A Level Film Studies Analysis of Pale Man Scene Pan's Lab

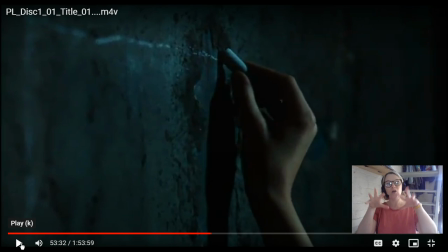4:01 Those of you that watched Cabinet of Dr. Calgari with me for our study of spies and German Expressionism, we've got those angular lines, we've got the disjointed frame, all to connote that her reality is something not quite right.
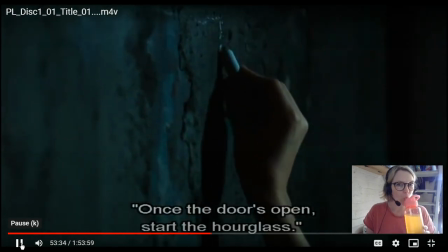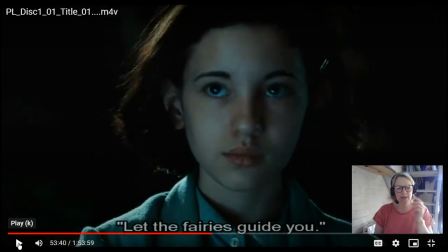4:25 the hourglass as well it's kind of a nod if you like to um who's the divorce and this idea of the hourglass and this idea time is running out so her time um
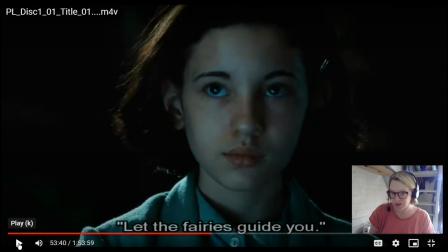4:40 as a child is running out um very soon ophelia is going to have to start to take her role as a woman in society now we think about context in this particular era spain in the 1940s um it is and we can see that through the characters of her mother especially
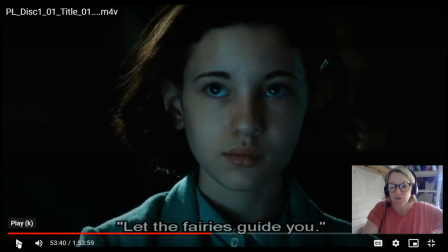4:59 and the characters of mercedes these are these are female characters that have to sacrifice to give up a lot um and they neither of the female characters appear to be um living the lives that they would like and they have to fight really hard for every little thing and
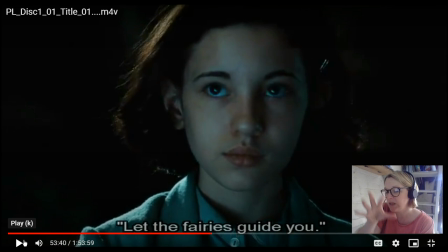5:15 their lives are are brutal and violent and you know if you're seeing that through the eyes of Ophelia this young girl then we see these really I think Carmen is a strong character people do argue with me about that but if you think about Carmen's character and what she goes through and what she's had to sacrifice for her daughter um she has got I hate
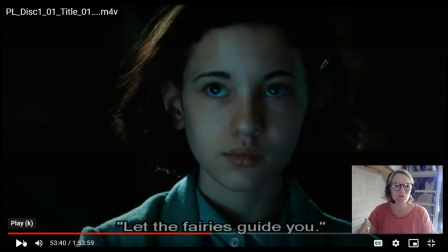5:34 this word but strong females or like role models around her but all the same this idea of like going into womanhood in this era would have been and still is quite scary so
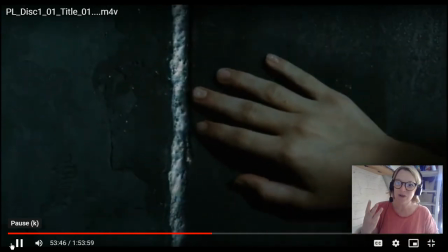5:50 with all good fairy tales you have the rule of three three rules that she must follow she's going to
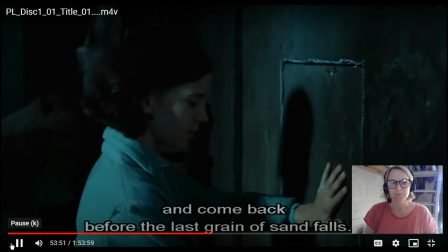5:55 break them all this is a lovely moment ready
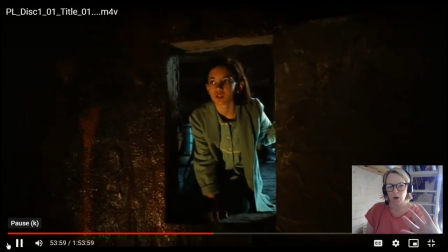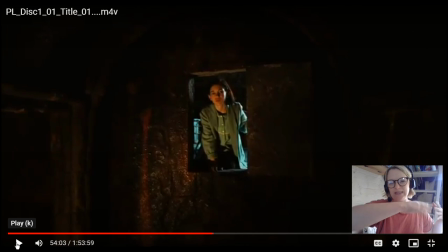6:10 i want you just to let that play out so we have this the camera pulls back it tracks back and Parallel with that, we also have this rattly kind of like intake of breath. It's as if this place that she's going into, just like with the toad task,
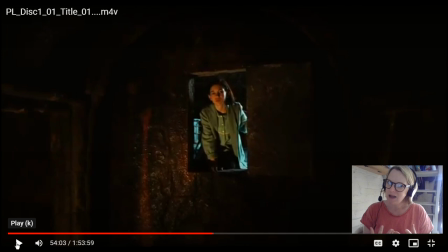6:30 this place is alive in some way. Look, we have fleshy coloured walls that are kind of like red and sticky and drippy. So we've got flesh walls. It's breathing. it's as if she's sort of like awakened to this ancient evil with that slow
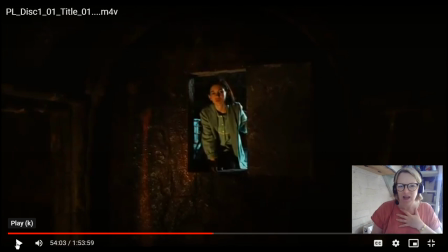6:47 ancient sounding intake of breath so i think that's really interesting how del toro has made this location have its own sense of agency its own desires its own needs
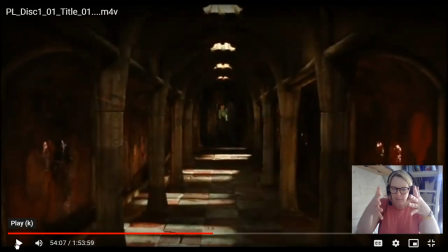7:04 camera pulls back makes her look very small and insignificant and i think this is a very interesting shot here so she's in terms of the framing she's now a tiny little speck like and she's small in comparison to this huge
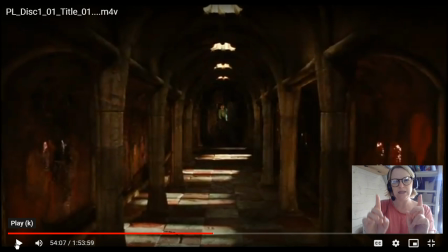7:19 problem before her and I always think that these pillars here look like ribs and the walls look like flesh so what we've got here we've got these kind of like
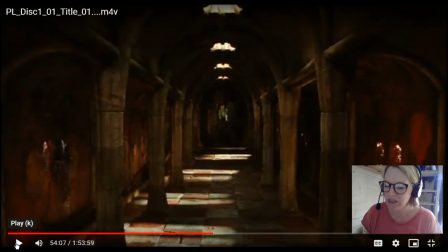7:32 internal organs now that could have lots and lots of connotations a couple that I talk about with my class are connotation number one and that is that she's entering into what we call the belly of the beast the layer of the beast so she's entering into this sort of liminal
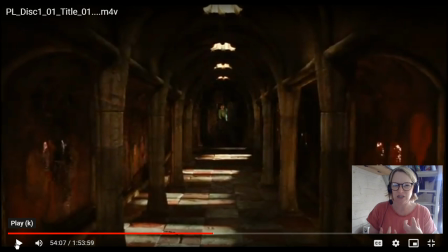7:52 space where like these ancient demons and sins live and we all have these like spaces inside us in our souls it's called the shadow self this darkness inside us all she is now entering this layer we call it
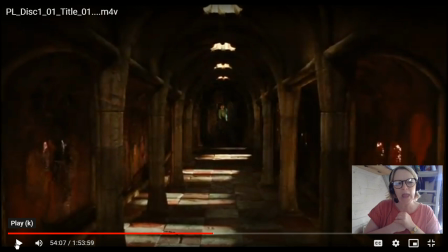8:10 the belly of the beast and um another sort of connotation you could have is that she's returning to the mother she's returning to the womb and that this is a female space that she's now entering um so she's desperately trying to cling on to her childhood and she's now returning to the mother
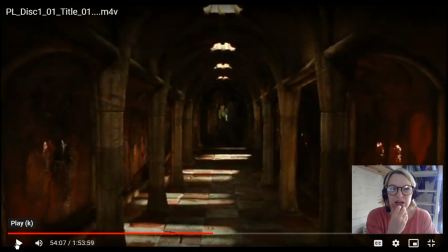8:29 another thing that this particular uh now i paused here strikes me you see the lights coming down it looks a little like a prison as well here um those lights coming down from the ceiling look kind of like a modern in some ways looks like a prison
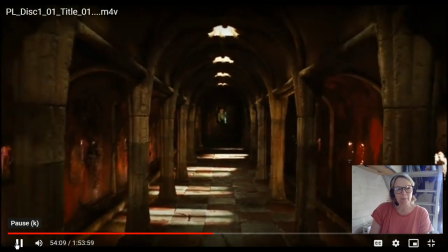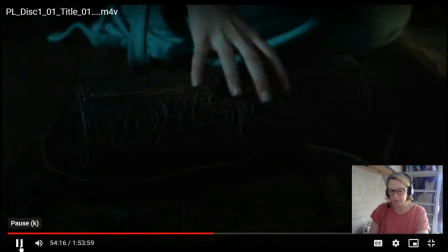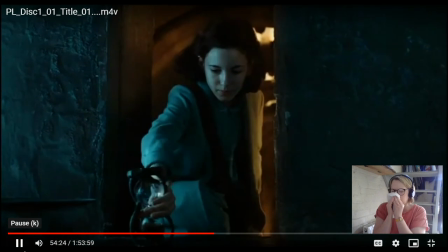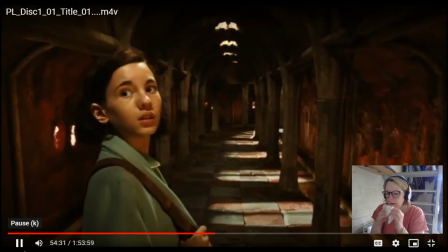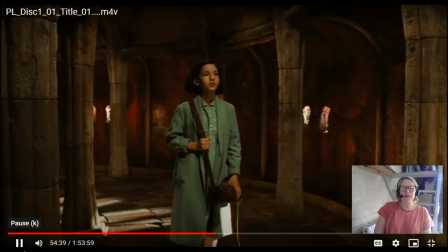9:17 i think i just muted while i was blowing my nose apologies um here we go see how the camera is really fluid in this scene
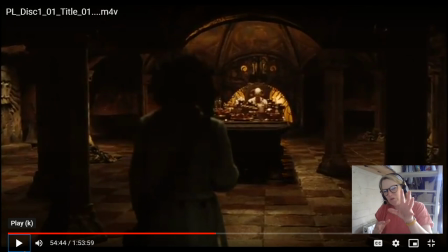9:26 it um it's sort of like always sort of like the camera is like moving forwards and backwards sort of like encircling her and here we go now we see this
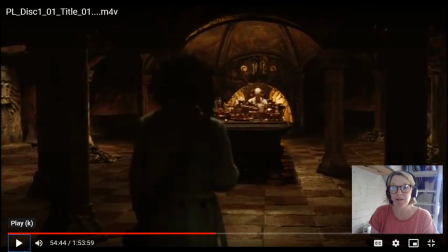9:37 layer we're going to get a good look at several um areas that are important in this layer in a moment but this is the establishing shot and what we can see immediately this is what the lighting is highlighting is that anthropomorphic which means it's kind of like got a face that
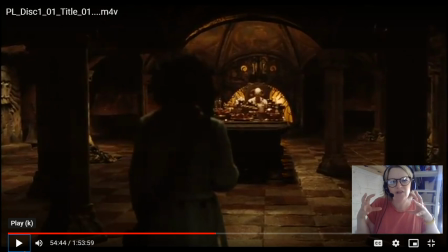9:54 fireplace see it's kind of like looking like a snarling a kind of like mouth with the um the teeth and it's got eyes um we have the checkerboard floor like a chess game that's being played here and in the corners we see these piles of shoes more on that later we see lit
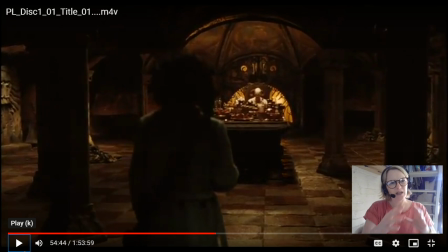10:12 to the side there to that side like the the three little doors and then we have this dome shape um above the table which is very very um reminiscent of a church or a cathedral now i think that's really really interesting so this is a layer of this kind of like darkness this
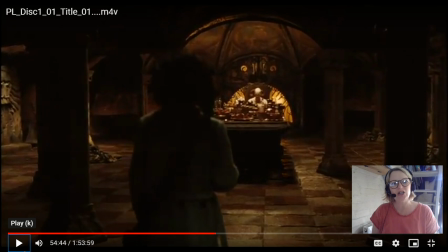10:32 monster but it looks like a church is del toro saying here that the the church is the monster with all this religious iconography that we have in this scene another thing we have in this scene that's a religious iconography is this magnificent feast looks kind of like a painting called the last supper
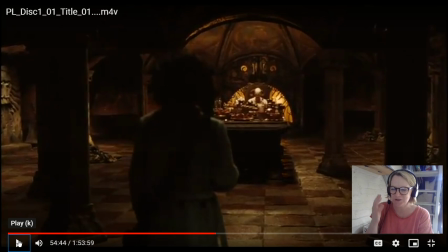10:50 and another thing i'm sorry i'm sniffing now another thing we have here is we have the pale man sat exactly where captain vidal was sat in the banquet scene um which is the parallel scene to this
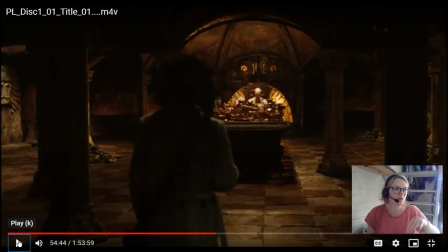11:06 which i encourage you very much to go back and review um he is sat where Captain